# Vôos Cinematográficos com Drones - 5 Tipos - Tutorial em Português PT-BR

E aí pessoal, Thiago aqui de novo no canal. Hoje eu queria compartilhar com vocês pelo menos 5 dos modos de voo que eu considero os mais cinematográficos para os drones e que eu costumo usar sempre que eu decolo o meu drone. Eu acabei usando o drone esse final de semana, fiz algumas imagens para tentar mostrar para vocês alguns tipos de voo e como que se executa isso, a maioria no modo manual. E eu acho bem fácil, é só treinar um pouquinho e eu quero compartilhar com vocês. Se você está interessado, então fica ligado.
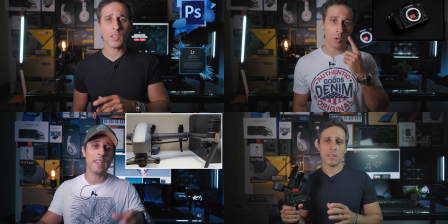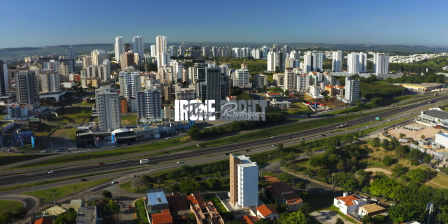Pessoal, o primeiro modo que eu queria mostrar para vocês, eu acho um dos mais fáceis de fazer e fica bem legal, eu chamo de iBird na espiral. E como é que funciona isso? Para fazer esse modo é muito simples, você vai posicionar o seu gimbal totalmente no tilt para baixo, apontado para baixo, como aquele olho de pássaro mesmo, e você vai escolher se você quer se distanciar do objeto, direto daquilo que está filmando ou se aproximar e vai fazer também em espiral então como é que funciona se você quer se aproximar você vai pegar o seu joystick que joga o drone para cima ou para baixo e você vai apontar para baixo se você colocar o máximo para baixo vai executar mais rápido e se você colocar só um pouquinho o movimento vai ser mais sutil vai ser mais devagar essa aproximação e você vai escolher algum dos dois lados para ele girar na espiral Então você pode jogar para a esquerda ou para a direita.
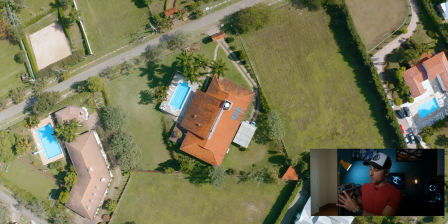Se você segurar para baixo e para a esquerda ou para a direita sem encostar,
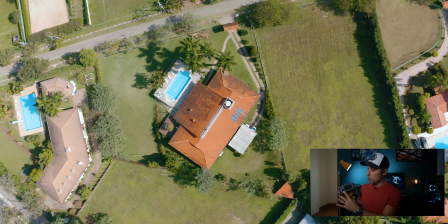sem mexer nesse dedo, deixar o máximo possível parado,
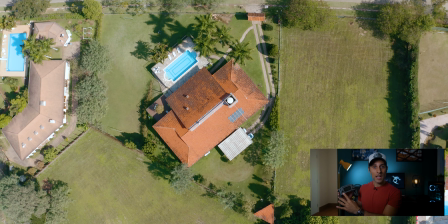bem paradinho mesmo e com o rack acionado, você vai gravar essa cena igual você está vendo aí nas imagens.
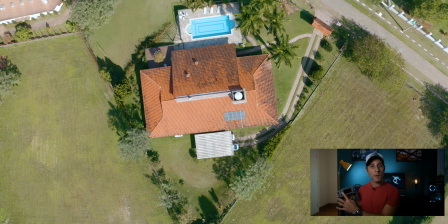E no caso de distanciamento, você vai fazer a mesma coisa, só que colocando o cursor para cima e escolhendo algum dos dois lados também para segurar.
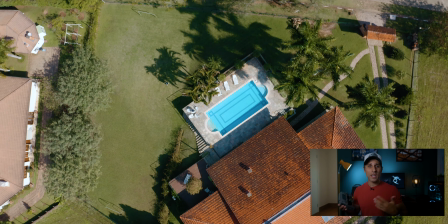Se você colocar totalmente para o lado, vai girar muito rápido, não fica legal de ver, vai dar tontura nas pessoas que estão assistindo, então não é legal.
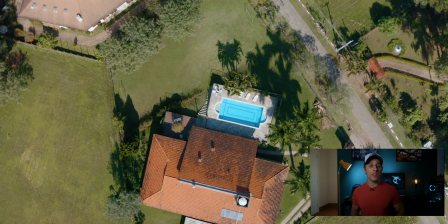E vai ficar esse efeito bem legal que vocês estão vendo, é o primeiro modo que eu queria mostrar para vocês. O segundo modo que eu queria mostrar para vocês, eu chamo de revelação do objeto, revelação da cena. E o que seria isso? Seria simplesmente você escolher bem, pensar bem antes de fazer essa cena, porque precisa ser bem pensada. Mas ela é feita totalmente no modo manual e não tem segredo Não tem muito o que eu explicar com os comandos aqui do controle Porque você tem que enxergar como fazer essa cena Aí no caso do exemplo,
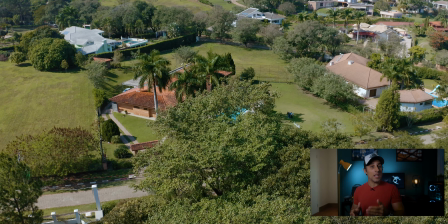por exemplo O objeto principal no caso seria a piscina aí dessa casa Então o que eu fiz?
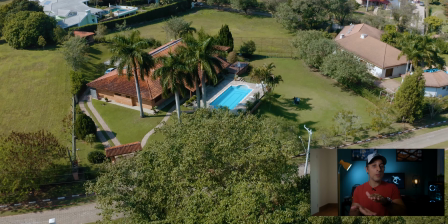Eu saí de trás de uns arbustos Fui sobrevoando por cima dos arbustos Até revelar aí a piscina,
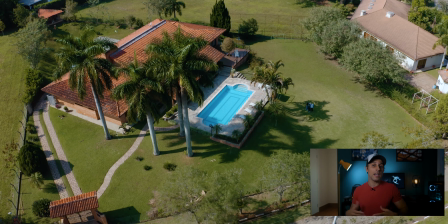essa parte da casa Então por isso que eu chamo de revelação de objeto Eu estou revelando aquilo que vai mostrar na cena que eu queria mostrar no caso.
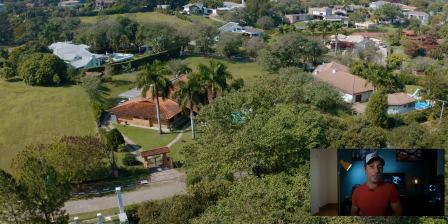E a outra cena mostrando aí de uma outra forma, de outro ponto de vista, revelando também essa piscina, os coqueiros, a casa,
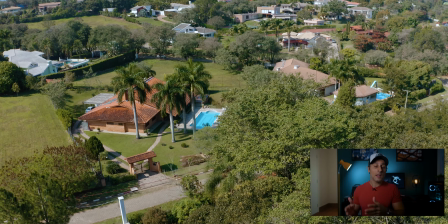seria um voo lateral, eu voei para a esquerda, também saindo desses arbustos e aí revelando esse objeto.
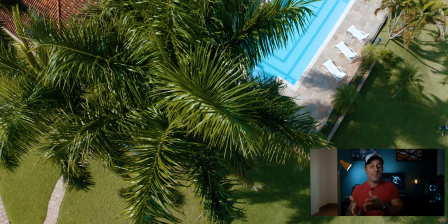Isso aí é só você pensar direitinho, não tem muito o que explicar, e sim uma maneira de interpretar a cena, de você entender, enxergar que pode ficar cinematográfico,
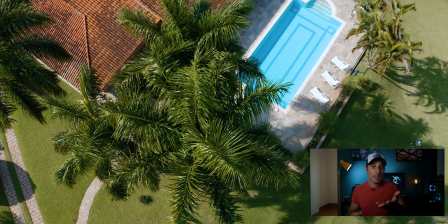sempre saindo de algum lugar que está tampando aquilo que você quer filmar para revelar aquilo numa cena posterior,
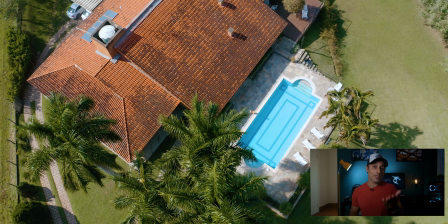num momento posterior. E é isso que eu fiz nessas duas imagens aí que você está vendo, eu chamo de revelação de objeto. O terceiro modo aí cinematográfico que eu considero e queria mostrar para vocês é o modo que eu chamo de crane ou grua, que é uma simulação desses cranes, dessas gruas que são aqueles equipamentos que eram muito usados e que ainda é muito usado em shows, em filmes que são aqueles, parece aqueles guindastes de ferro, geralmente tem aqueles pesos para contrabalancear esse peso todo, a câmera fica numa ponta e fica um cara ali trabalhando, mexendo naquilo e filmando, para que na outra ponta aquela câmera fique subindo e descendo, e apontando no movimento tilt, para um lado e para o outro, isso aí é aquele crane, é aquela grua, e dá para fazer isso com o drone muito tranquilamente, só precisa treinar um pouco, e você pode fazer também dos dois jeitos, subindo ou descendo como que se realiza isso com o drone? você pode subir ou descer lentamente nunca é bom fazer muito rápido senão você não consegue e você vai usar esse botão aqui para o lado e para o outro para mexer o tilt do gimbal como que funciona?
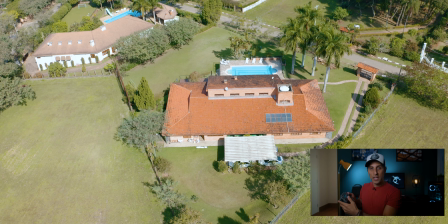se você estiver descendo com o drone você tem que começar com o tilt mais para
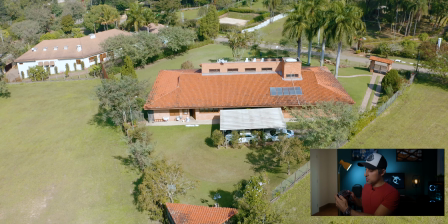baixo ele apontado para baixo e aí você vai mexer nesse botão aqui para que suba o gimbal,
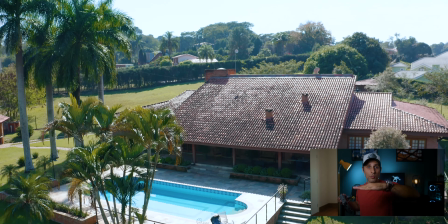então enquanto ele está descendo o drone vai fazer um movimento contrário do gimbal subindo e vai dar esse efeito dele descendo com o gimbal subindo,
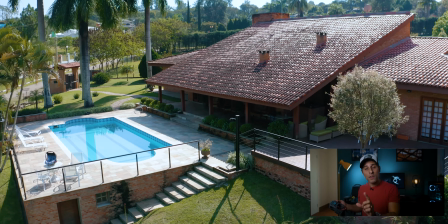vai fazer esse movimento suave no contrário é a mesma coisa só que ao contrário então se você estiver subindo com o drone, no caso o tilt do gimbal tem que estar já apontado para cima e enquanto ele sobe vai descendo esse gimbal, fazendo um movimento contrário também E você vai ter esse efeito que é igualzinho do crane, igualzinho que você tem aí com esse equipamento, só que feito com drone. Esse aí é bem legal, na minha opinião é um dos mais difíceis de fazer. Tem que ser sutil, tanto no movimento para cima e para baixo do drone, quanto no movimento do tilt, no controle aqui nesse joystick. Mas dá para fazer, é só treinar direitinho que sai bem legal. Pessoal, o quarto modo que eu queria mostrar para vocês é um dos que eu mais uso, é um dos que a gente vê em tudo quanto é filme, ele é muito legal. Eu chamo de revelação de contexto. Por quê? Porque você começa de perto mostrando ali o contexto,
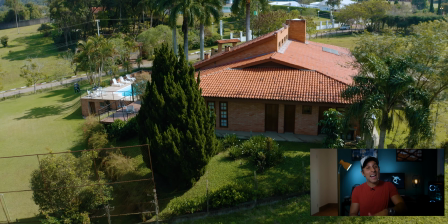aquela cena principal e você começa a se distanciar e vai cada vez mais longe mostrando aquilo lá de uma visão macro,
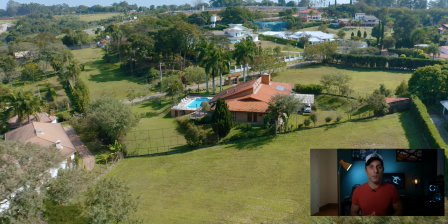aonde aquilo lá estava situado no globo, digamos assim. Então é bem legal esse movimento e bem fácil de fazer.
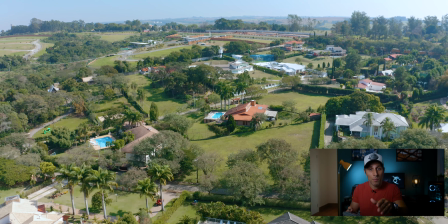Como que faz para você atingir essas imagens? Você começa bem de perto, bem focado, com o gimbal apontado para aquilo que você deseja.
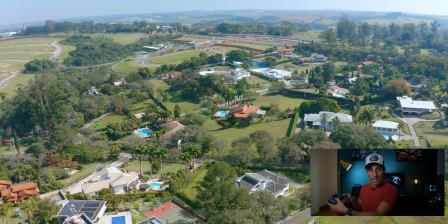Você vai voar para trás com o seu drone e para cima.
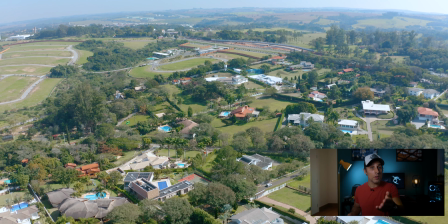Você voando para trás e para cima, tem que tomar muito cuidado quando você voa para trás, porque você não tem a visão traseira.
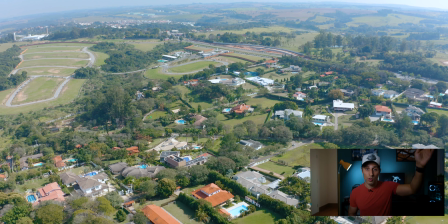É bom você estar sempre com a visão real do seu drone, para você ver se não tem alguma árvore, alguma montanha, algum prédio atrás.
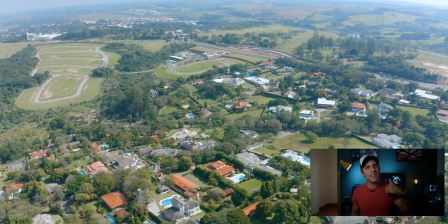E se esse caminho estiver livre, você vai se distanciando, quanto mais melhor,
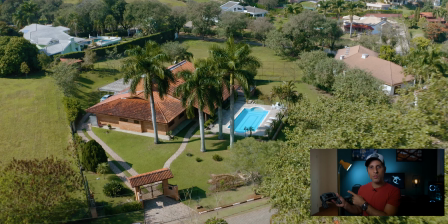mais legal vai ficar na cena, porque ela vai mostrando macro, ela vai mostrando tudo aquilo num contexto geral.
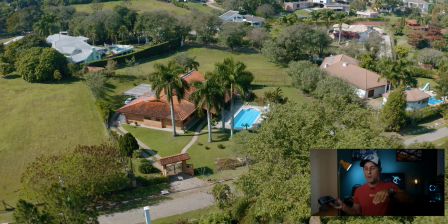Você põe o joystick do lado direito para trás, para ele poder voar para trás, e você põe do lado esquerdo para cima, para ele começar a subir.